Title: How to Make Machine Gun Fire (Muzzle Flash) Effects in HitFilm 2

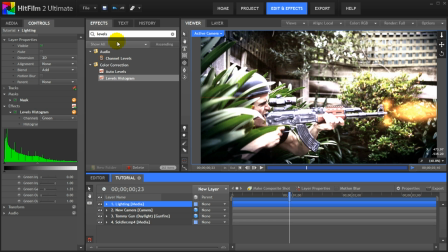12:25 I actually think the lighting looks a little bit too flat so go search for the brightness and contrast effect and apply it to the lighting layer.
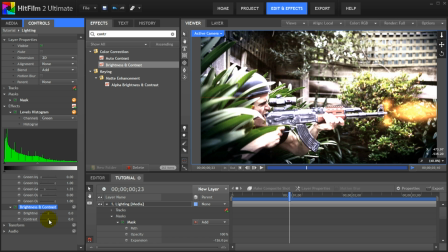12:32 Open up the effect properties and jack up the contrast to make the muzzle flash lighting pop a little bit more.
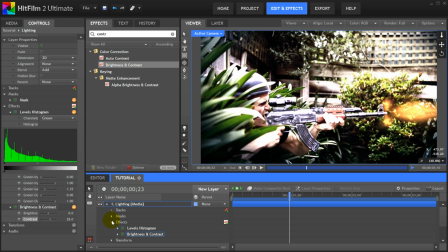12:38 That looks much better. Now the very last thing for us to do is to animate the opacity of the lighting layer. Move to the frame just before the first shot is fired. In In the layer properties, expand the Transform tab. Click on the circle next to the Opacity property to enable keyframes for it and set it to zero.
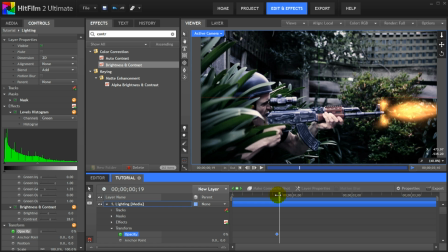12:56 Move forward one frame. Bam! The muzzle flash is visible so we'd expect some lighting to strike the scene.
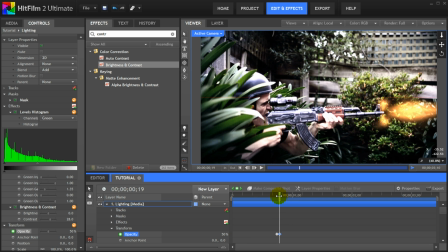13:02 So increase the opacity of the lighting layer to somewhere around 30 to 50 percent. Then move forward another two frames and bring the opacity back to zero.
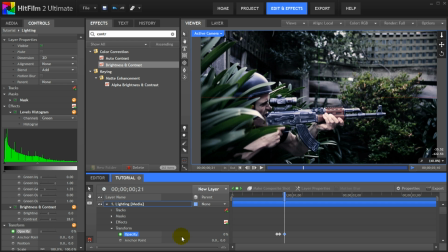13:11 This will give you a nice looking flash of light when the AK-47 fires.
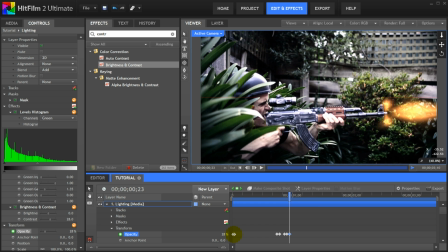13:15 Continue adding keyframes for maybe two or three more muzzle flashes manually with different maximum opacity values.
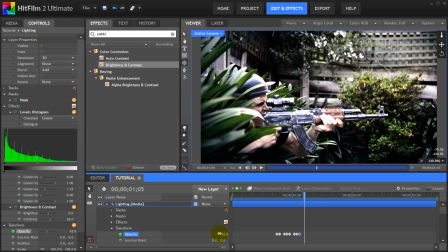13:21 You can simply copy the same set of keyframes but I like to vary their intensity just a little bit.
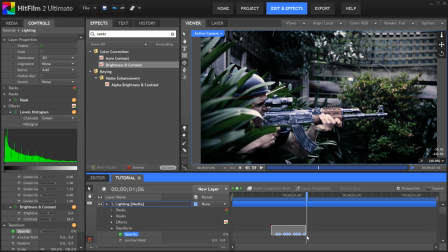13:26 Once you have a handful of lighting flashes set up just copy and paste the keyframes to add lighting to every single muzzle flash you have in your scene.
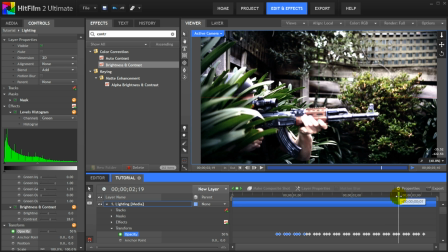13:34 Be sure to delete any keyframes and leave the lighting light disabled after the gun has stopped firing.
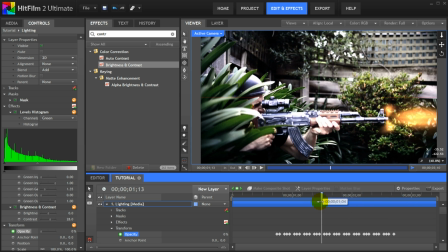13:39 I will delete these last few keyframes here. Scrubbing the footage it does look really nice but let's quickly export this composite shot to see the final effect.
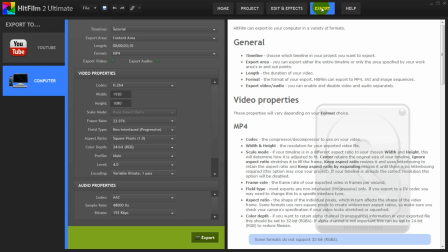13:48 Simply hop over to the export tab in HitFilm 2 and from the timeline drop down select the composite shot you want to export. My composite shot was called tutorial. Simply click on export and select the location where you want your file to be saved.
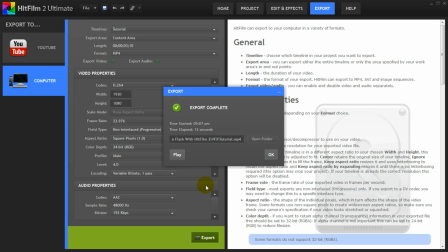14:02 A few seconds or minutes later depending on the length of your scene and the power of your computer you should have a video file on your hard drive with your completed effect.
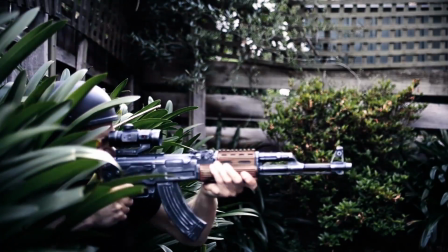14:11 And that is how we create gunfire effects in HitFilm 2. So what do you think? Did you enjoy the tutorial? Do let me know in the section below if you would like to see some more cool stuff that you can do with HitFilm 2. For me personally, I really enjoy the idea of having all my editing and my visual effects tools combined in the same software package. I did however encounter significant performance issues working with the video files that came straight out of my Nikon and my Canon DSLR. The customer support at FXhome told me that there are certain QuickTime compressions that HitFilm 2 does struggle to work with and those files might have to be converted to a different video format first. I recommend download the trial first, make sure it works with your files and that you actually enjoy using the tool before you commit to buy. I really hope you enjoyed this tutorial. As always, please leave any comments, questions or suggestions in the section below. If you enjoy the channel, please subscribe, hit that like button, share the video around. It really helps out a lot and if you're hungry for more, you can always find and follow me on Facebook or Twitter. Until next time, I will see you later.